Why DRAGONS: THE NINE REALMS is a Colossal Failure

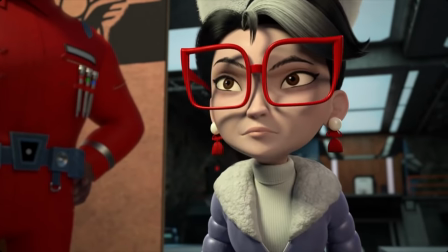This is a restricted area. Oh, Wait a minute.
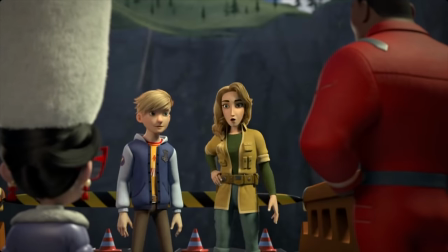You weren't supposed to be down here? From now on, he will only be where he's supposed to be.
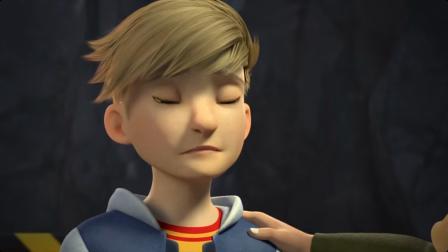Right? One moment, Olivia.
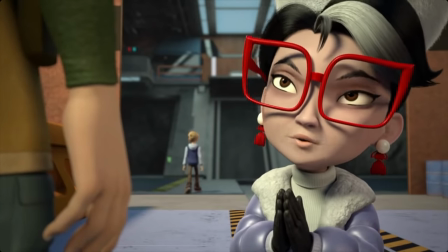I think we were both hoping that Tom had matured beyond the swimming with polar bears phase of his development.
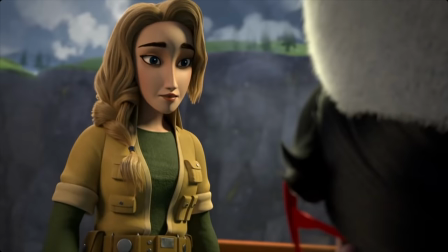He has. I promise you, May.
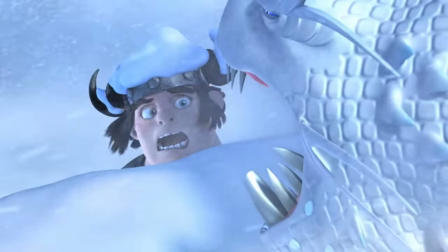In the first scene, the viewer is still feeling the intensity of the situation, even though the characters were no longer in danger.
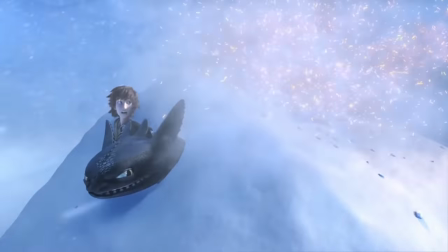It felt like we'd just survived an attack from a widely unknown dragon. We felt what the characters were feeling.
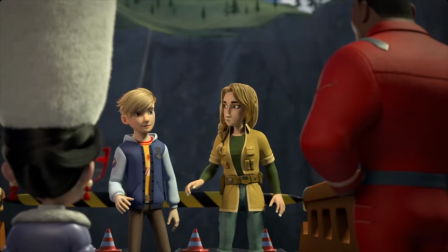Everything about this scene felt awkward, like they had to slow it down for fear that the viewers wouldn't understand what was happening.
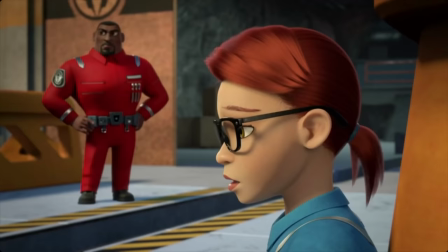We just saw this superhuman e-boy save a woman's life, and it's almost jarring how slow the pacing becomes in the scene directly after.
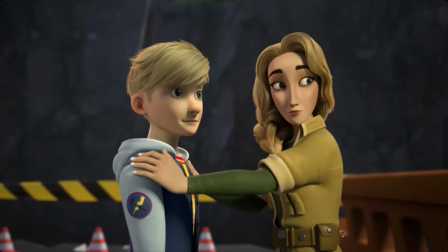No, this is not me nitpicking. Here's the thing about critiquing media like shows and movies.
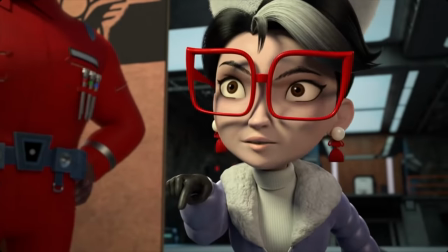You learn very quickly that everything matters, and it's easy to tell when the makers were being creatively lazy.
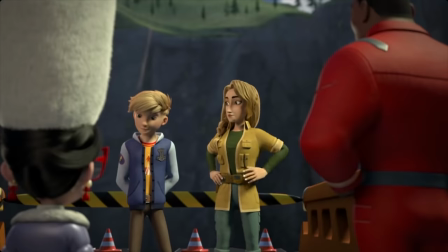For example, weak dialogue in a single scene might be something you could let slide if you weren't already irritated by the terrible character designs,
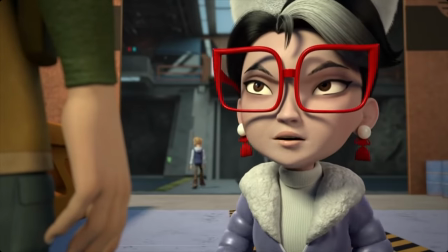awkward pacing, and shit animation. These things add up to make the show.
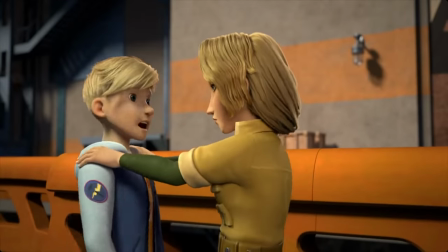The whole show. Even with animation errors like Olivia's hair, it isn't the fact alone that there was an error.
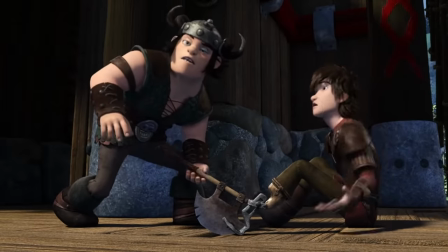Race to the Edge had things clipping into other things all the time, but 9 times out of 10, these were hardly noticeable.
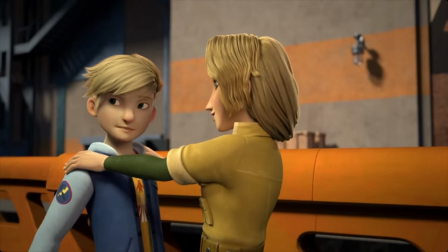Olivia's hair is in the center of the shot, there's no music, no dynamic camera work to distract us from it.
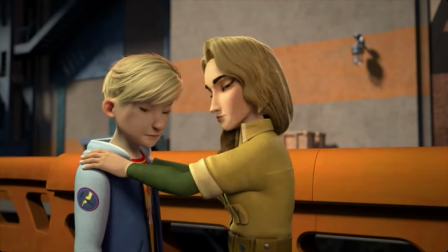It just screams that they knew it was there and out of laziness, didn't fix it.
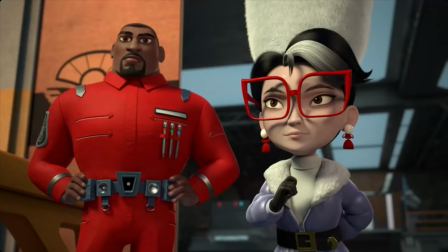It does not help their case that this is the first episode of the whole series and should theoretically be the most spotless of the bunch.
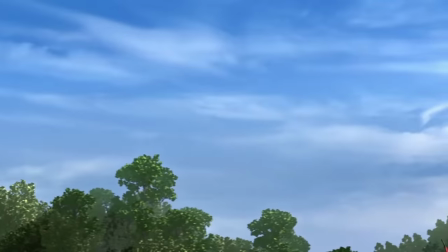Out of 76 Race to the Edge episodes, which equates to over 27 hours of runtime,
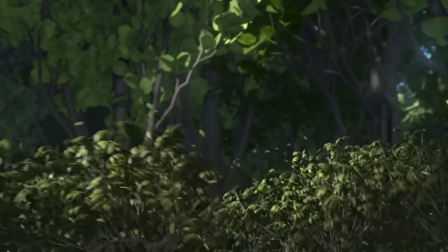there was only one major error in the whole show that I found completely unforgivable.
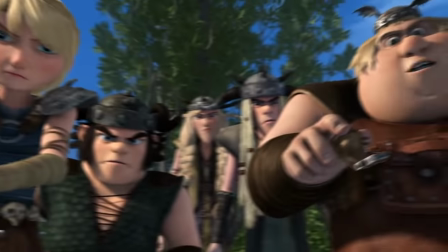And it was season 3, episode 11, when Snotlout was shown to be catching Dagger on the edge with the other writers when he was supposed to be on a scouting mission with Heather.
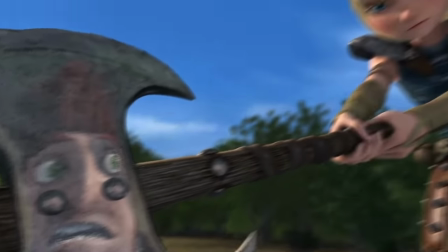It was a major continuity error that should not have happened. But that's it!
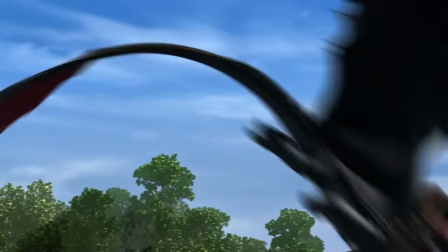Out of 6 13-episode seasons, that's the only gigantic mistake that comes to mind.
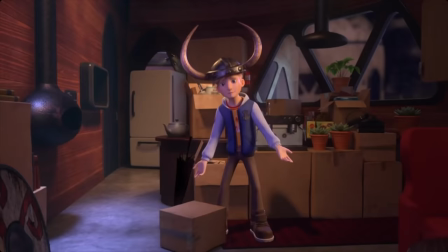Anyway, back to the e-boy.
But come on, Mom. We come from Vikings. We don't ask for permission. We don't care what other people think. We crave adventure!
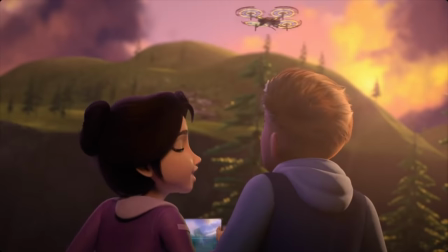Ooh, hey, this is kind of fun. Okay, easy. These things are expensive.
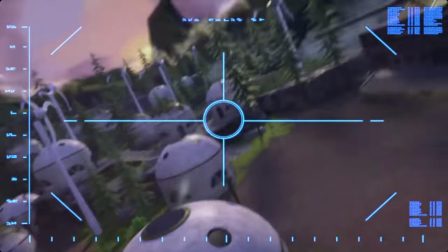I got it.
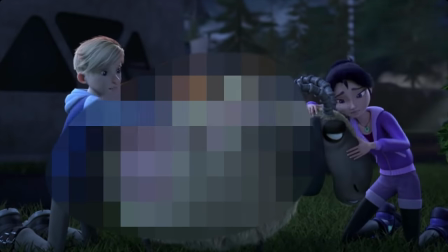Everything. I'm so sorry. Never the sheep before.
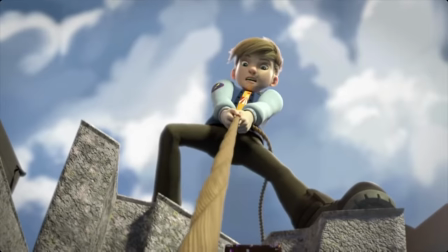So by this point, Tom has seen a mysterious creature flying around the inside of the fissure on numerous occasions, and because he's a dumbass, he tries to figure out what it is.
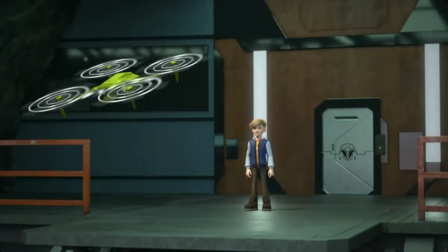So he sends in his drone to see if he can find anything, which again is pretty much all the adults at this project have been doing,
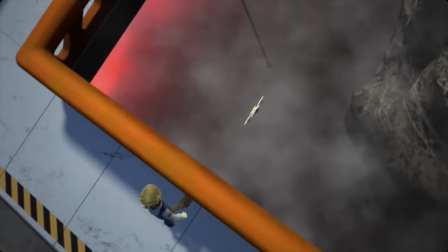so it's very unclear why Tom would be the only one to actually find anything. Do you guys even care, or are you actually here to fuck around and do nothing?
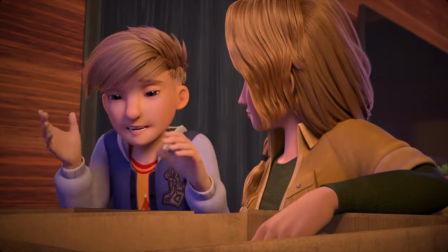Also at this point, the adults have told Tom to stay away from the fissure a multitude of times.
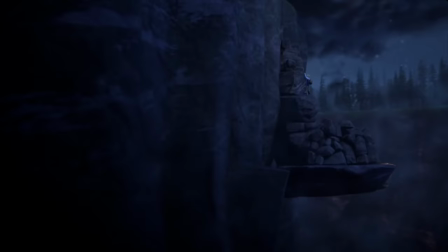So what does he do? Goes inside of it? What else?
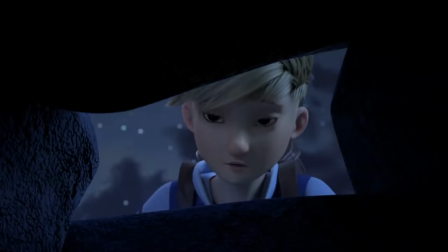I'm sorry, but this e-boy just does not have the same appeal or motivations that Hiccup had in movie 1, which I'm certain they were trying to replicate.
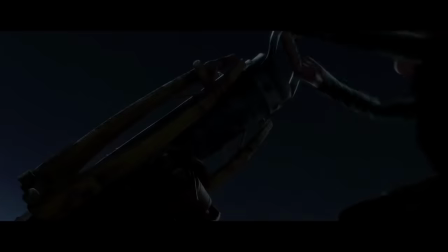Movie 1 Hiccup wasn't just making inventions because he could, he was doing it to help protect the people of the village even though they belittled him for it.
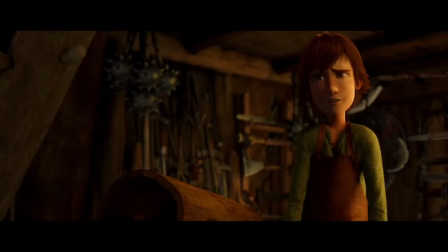Was he doing it for personal gain as well? Absolutely. But it was because his life fucking sucked.
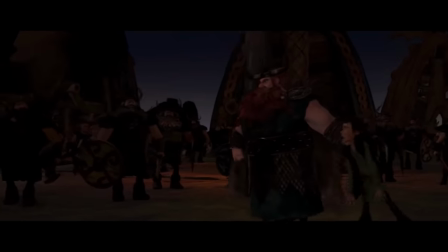He was the son of the chief and therefore faced a ton of expectation that he was constantly falling short of.
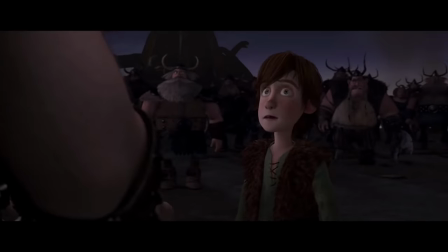His motivation made complete sense.
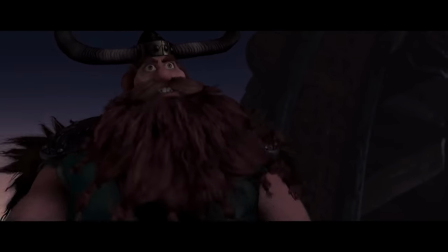And not only did it make sense, it was also effectively communicated to the audience within the first 10 minutes of the film.
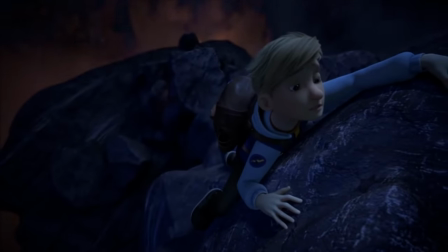We are now almost double that time into the first episode of The Nine Realms, and I still don't know why Tom is doing the things that he's doing.
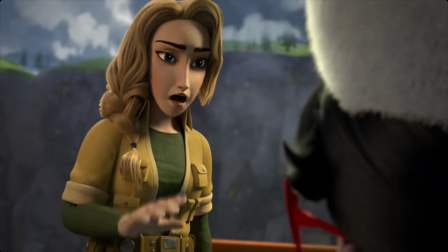He's just really, really curious, and that's why. Even worse, it doesn't make sense for everyone to be shitting on Tom the way that they are. In